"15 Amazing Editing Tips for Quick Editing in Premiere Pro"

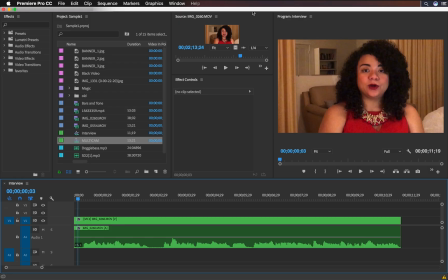988s
Hopefully having a baby is not that scary. When you're cutting interviews, there's several ways to do it, and the style of your project will determine what you need to do regarding vocalized pauses.
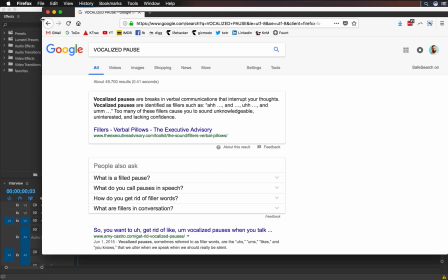1000s
Vocalized pauses are breaks in verbal communications that interrupt your thoughts. They are identified as fillers such as and, Too many of these fillers will have the person on screen sound unknowledgeable, uninterested, or lacking confidence.
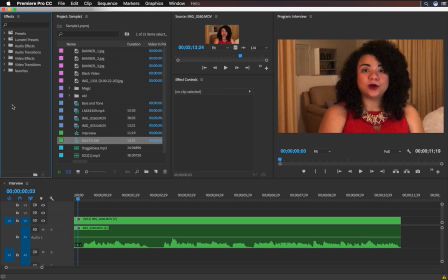1019s
So let's look at a small piece of an interview and compare how it sounds with and without the vocalized pauses.
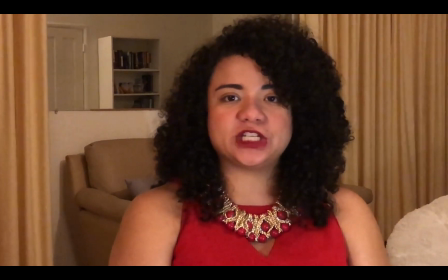1025s
Here's a short answer to one of my questions.
Well, work is definitely challenging, and it's great because I'm expanding and growing,
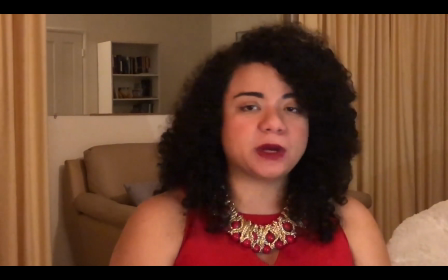1033s and I'm growing in my position, I'm growing in responsibilities, I'm getting to make a lot of decisions.
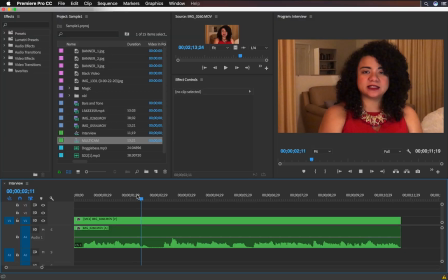1039s
So here she has a repeated word.
It's great because I'm expanding.
And then here she has a vocalized pause.
And I'm growing in my position.
We don't need to hear those words to understand what she's talking about. So let's try cutting them out. I'm going to cut here, cut here, cut here, and cut here.
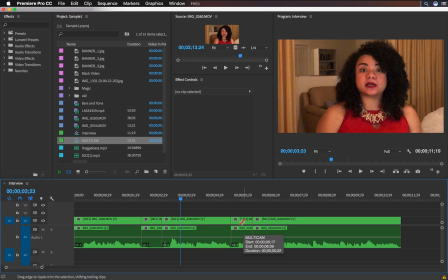1058s
I'm cutting just based on the waveform. I'm going to ripple delete these two, and let's listen.
It's great because I'm expanding and growing. I'm growing in my position.
Looks like the second edit works, but the first one does not. So let's zoom in.
It's great.
Okay, so it looks like right here is where I need to make the cut.
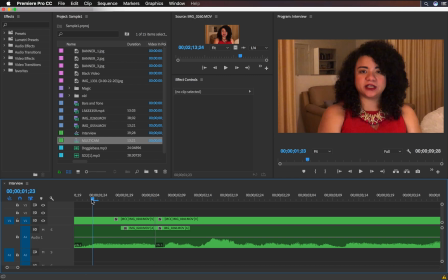1077s
Ripple delete again.
It's great. It's great.
Okay, all we need there is a small dissolve. It's great because that sounds better.
My challenging. It's great because I'm expanding and growing. I'm growing in my position.
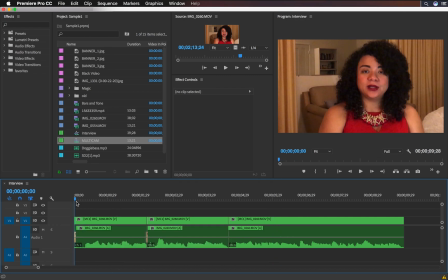1094s
Now we cut out the vocalized pauses. Now let's listen to the whole thing. It only cut out about half a second, but let's listen.
Well, work is definitely challenging, and it's great because I'm expanding and growing. I'm growing in my position, I'm growing in responsibilities, I'm getting to make a lot of decisions.
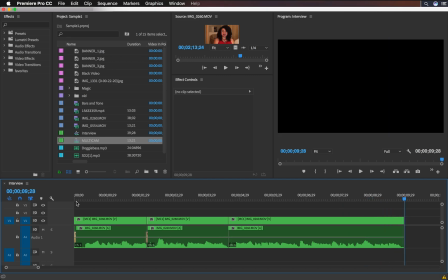1110s
To me, she sounds a little bit more confident, but a little less raw. I usually side with going a little bit faster, having them sound a little bit more confident on their subject. But if you're going for more of a raw documentary style and a little less polish, you can leave all those pauses in.
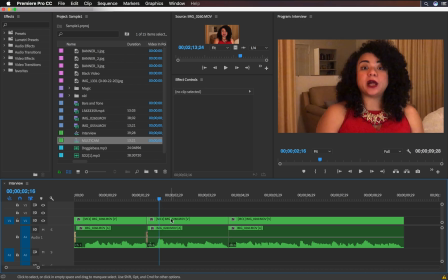1127s
And by the way, if you have two cameras going, on this middle section, I would probably switch cameras so I don't have a jump cut.
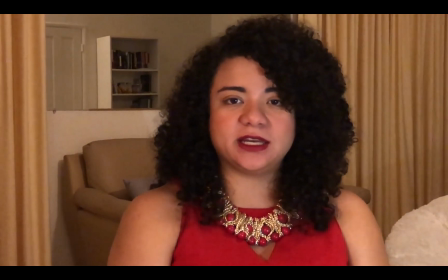1135s
So it would play like this.
Work is definitely challenging, and it's great because I'm expanding and growing.
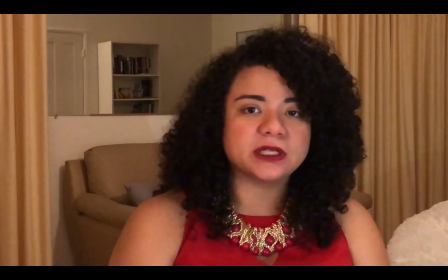1140s I'm growing in my position, I'm growing in responsibilities, I'm getting to make a lot of decisions.
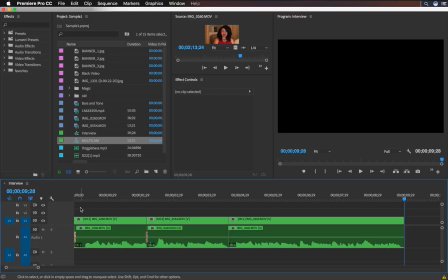1145s
You still have a flow of an answer, but without the vocalized pauses, and you save more time in the cut.
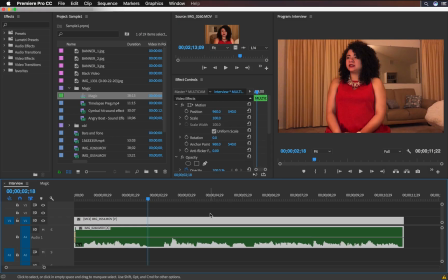1152s
Let's talk about nesting. Nesting can be very helpful in many different ways. Let's talk about 3. One we've already talked about is creating multicam clips. Another reason for nesting could be to get extra speed.
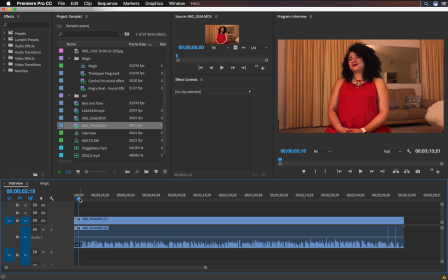1164s
Here's what I mean. If you have a really long clip, let's put this whole interview on the timeline, and you make it as fast as you can, which is 10,000. It comes out to be 1 second and 27 frames. You can't retime to anything greater than 10,000.
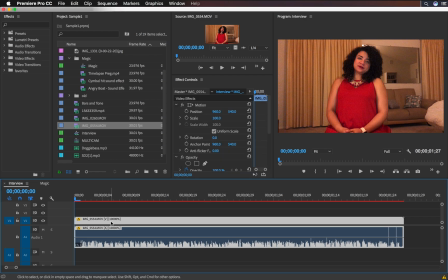1180s
Let's try 20,000 and nothing changes, because 10,000 is the maximum retime speed when you retime it like this.
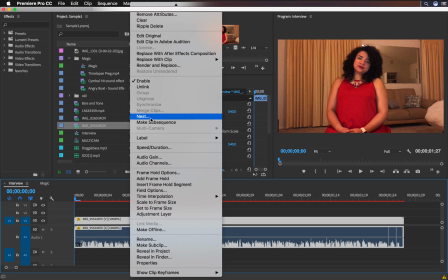1187s
However, if you nest it, you can start over.
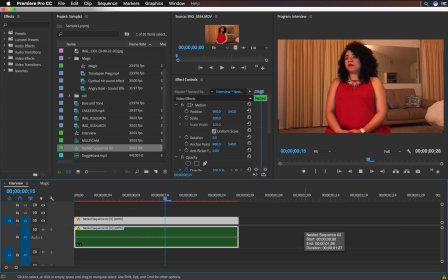1190s
This can be retimed to 200, and that would give you a 20,000 speed increase. If you're shooting a sunset and you want it to go down really quickly, but the clip is really long, you might use this technique.
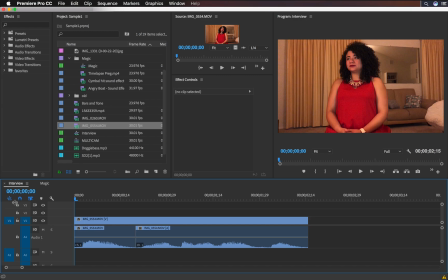1202s
A third great reason to use nesting is sequence size problems. Here's a clip of me asking a very dangerous question.
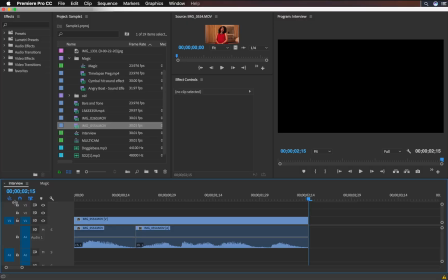1209s Hi, you are pregnant, right? Yeah.
I'm glad she said yes, and I'm glad she's my wife.
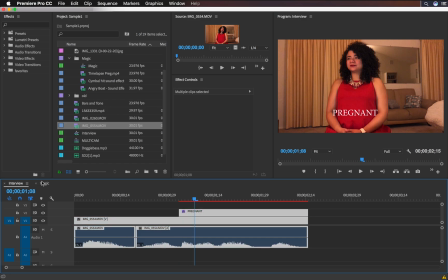1214s
If we have some graphics here, and we take this whole clip and want to put it into a different sequence, the graphics will be a completely different size.
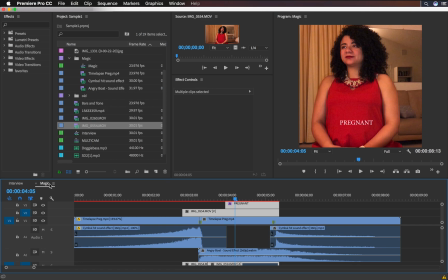1223s
See here, it touches both her arms, and here it's small and just over the middle of her shirt. The difference is this is a square sequence, and this is a widescreen sequence.
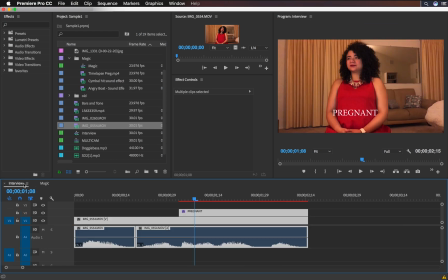1233s
So using nesting, we can get it to come over and maintain the dimensions and size.